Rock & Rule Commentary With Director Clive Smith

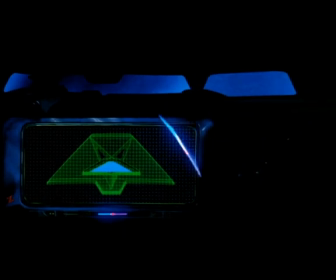262s
But this is the computer in Mock's car, and it's actually one of the few effects that we created with computer graphics.
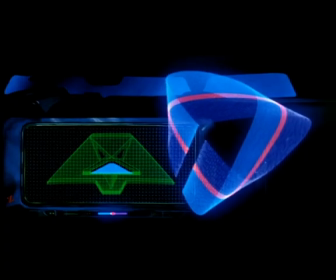272s
The Armageddon key, which is what you see turning, was a slit-scan effect using our motion-controlled Oxbury animation stand.
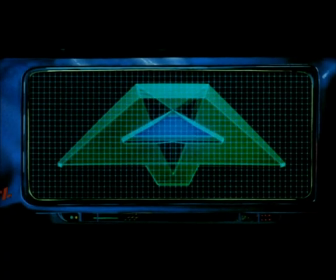280s
Most recent the Armageddon key was originally the Yensid key, which is Disney backwards.
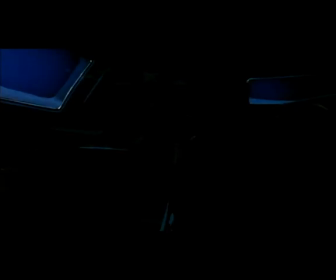290s
The image of the computer itself, the actual character on the screen, was a very simple computer-generated wireframe.
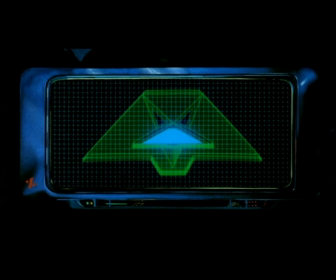299s
It was pretty impressive back in the 70s.
Thank you. You're welcome. That one voice.
We've also deliberately avoided revealing Mock, who we're obviously saving for later.
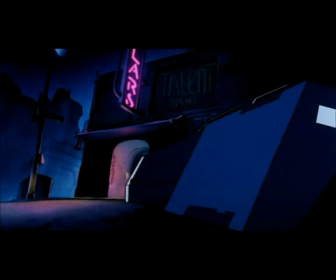318s scientific breakthrough for me. An unforgettable magic show.
So now we understand what Mock is looking for. He's continuing his search for this particular voice.
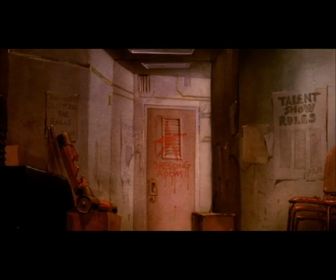332s
And we're backstage now in this grungy hometown club called Mylar's.
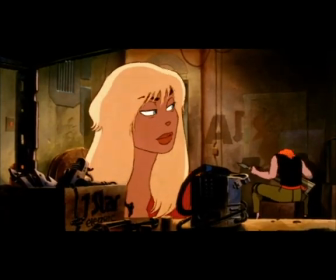341s
We wanted to develop this look of a lived-in, futuristic world kind of gone wrong.
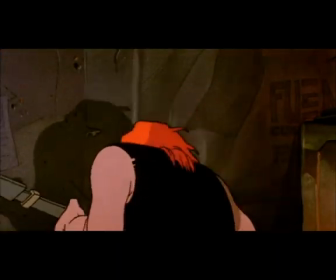348s
You know, the technology isn't really what it turned out to be, and it's very sort of a primitive technology.
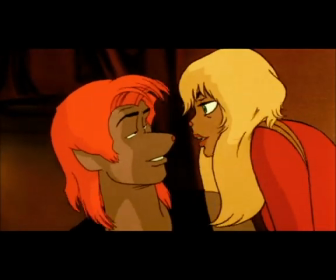355s
So we're setting up Omar and Angel, our main characters.
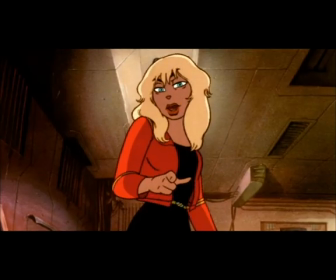359s
Omar was animated by Frank Nissen, who was very much my right hand on this project, and Anne-Marie Bardwell animated Angel.
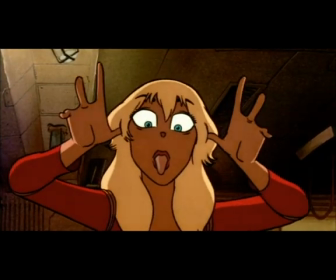367s
We cast animators to characters in the same way that we would cast the voice actors.
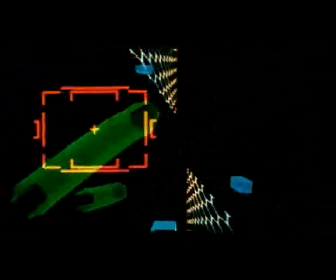374s
And this video game, again, it was a series of slit scans and back projection,
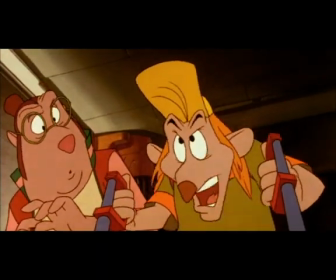380s
but it was all shot on an animation stand with colored gels and backlighting.
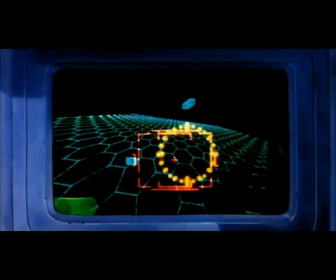385s
No computer-generated imagery here.
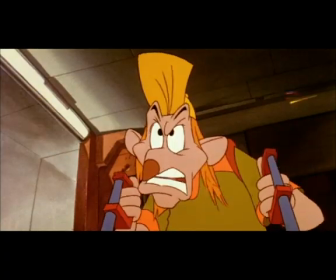389s
Dizzy was animated by Charlie Bonifacio and stretched by Bill Spears.
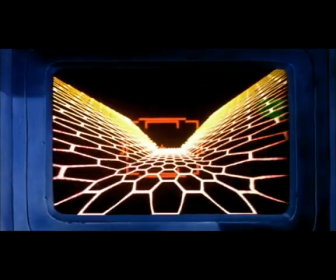395s
A scene here, which would be, you know, two characters relating to each other, would be actually animated by two completely different people in different rooms.
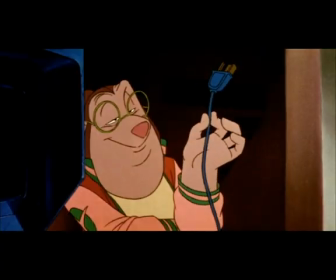403s
So they obviously had to develop a relationship themselves in order to allow that to work.
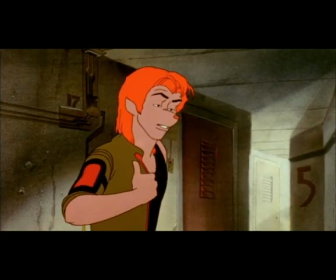409s We got a song to get off. 2 songs. Yeah.
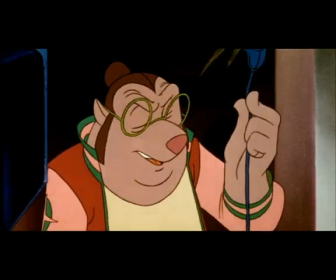414s
Omar acting very cool. We kind of used James Dean as a model for him.
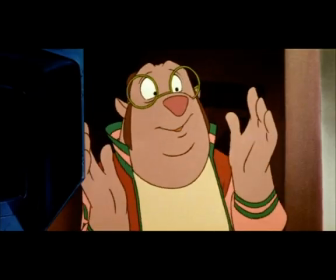419s
We wanted him to be very cool and very tough, but also likable.
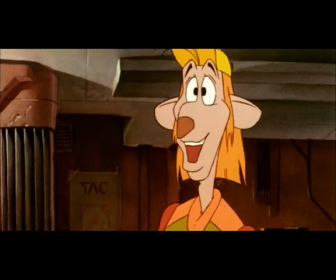427s Hey, it worked! I'm not nervous. I'm scared.
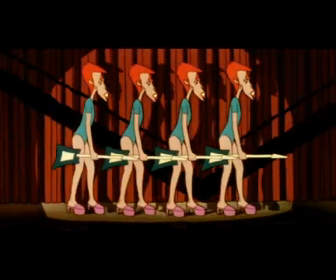431s
Any resemblance to a famous rock and roll star there is purely coincidental.
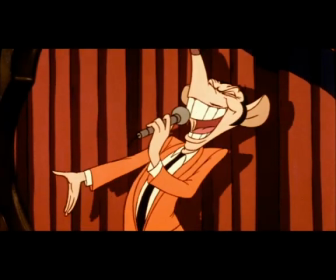438s
Mylar is the club owner. He was inspired by a local comedy club entrepreneur who we actually invited to the studio to do some casting.
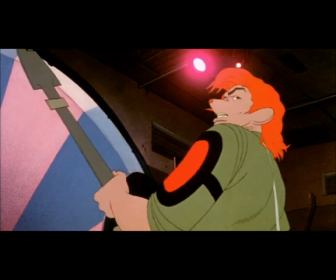446s
And mostly it was myself and Frank and Patrick who did the casting. This is the first song from Cheap Trick, who we cast for Omar's music.
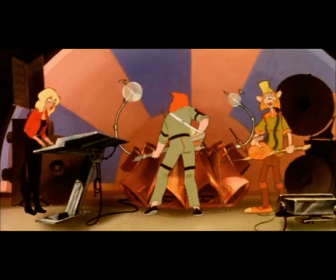454s
The lead singer is Robin Zander, and he performs Omar's singing voice. They were a great choice.
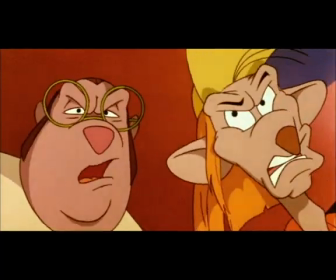460s
Now this sequence is interesting. We actually shot live action.
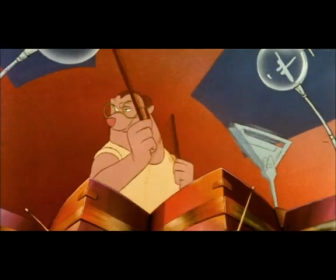466s
We had 4 actors playing each of the performers, and we filmed them performing against this song,
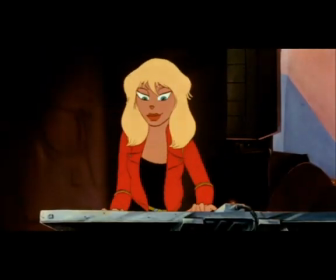474s
like miming the song, just to get some ideas, just to get some sort of realistic motion.
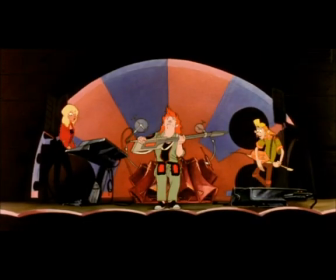484s
And what we did here, well, what Frank did here was take the existing images that were shot on live action and just exaggerate them.
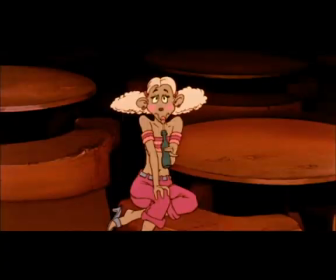492s
Obviously, the performers didn't quite do what Omar did there on the stage, but pretty close to.
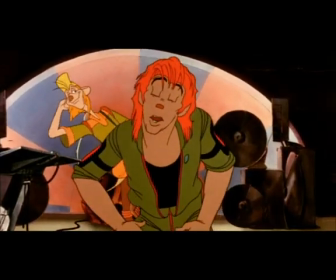500s
Animating people dancing, animating people singing,
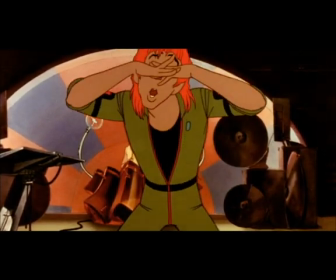503s
animating people being cool and rock and roll is pretty difficult, and if it doesn't work, it just doesn't work.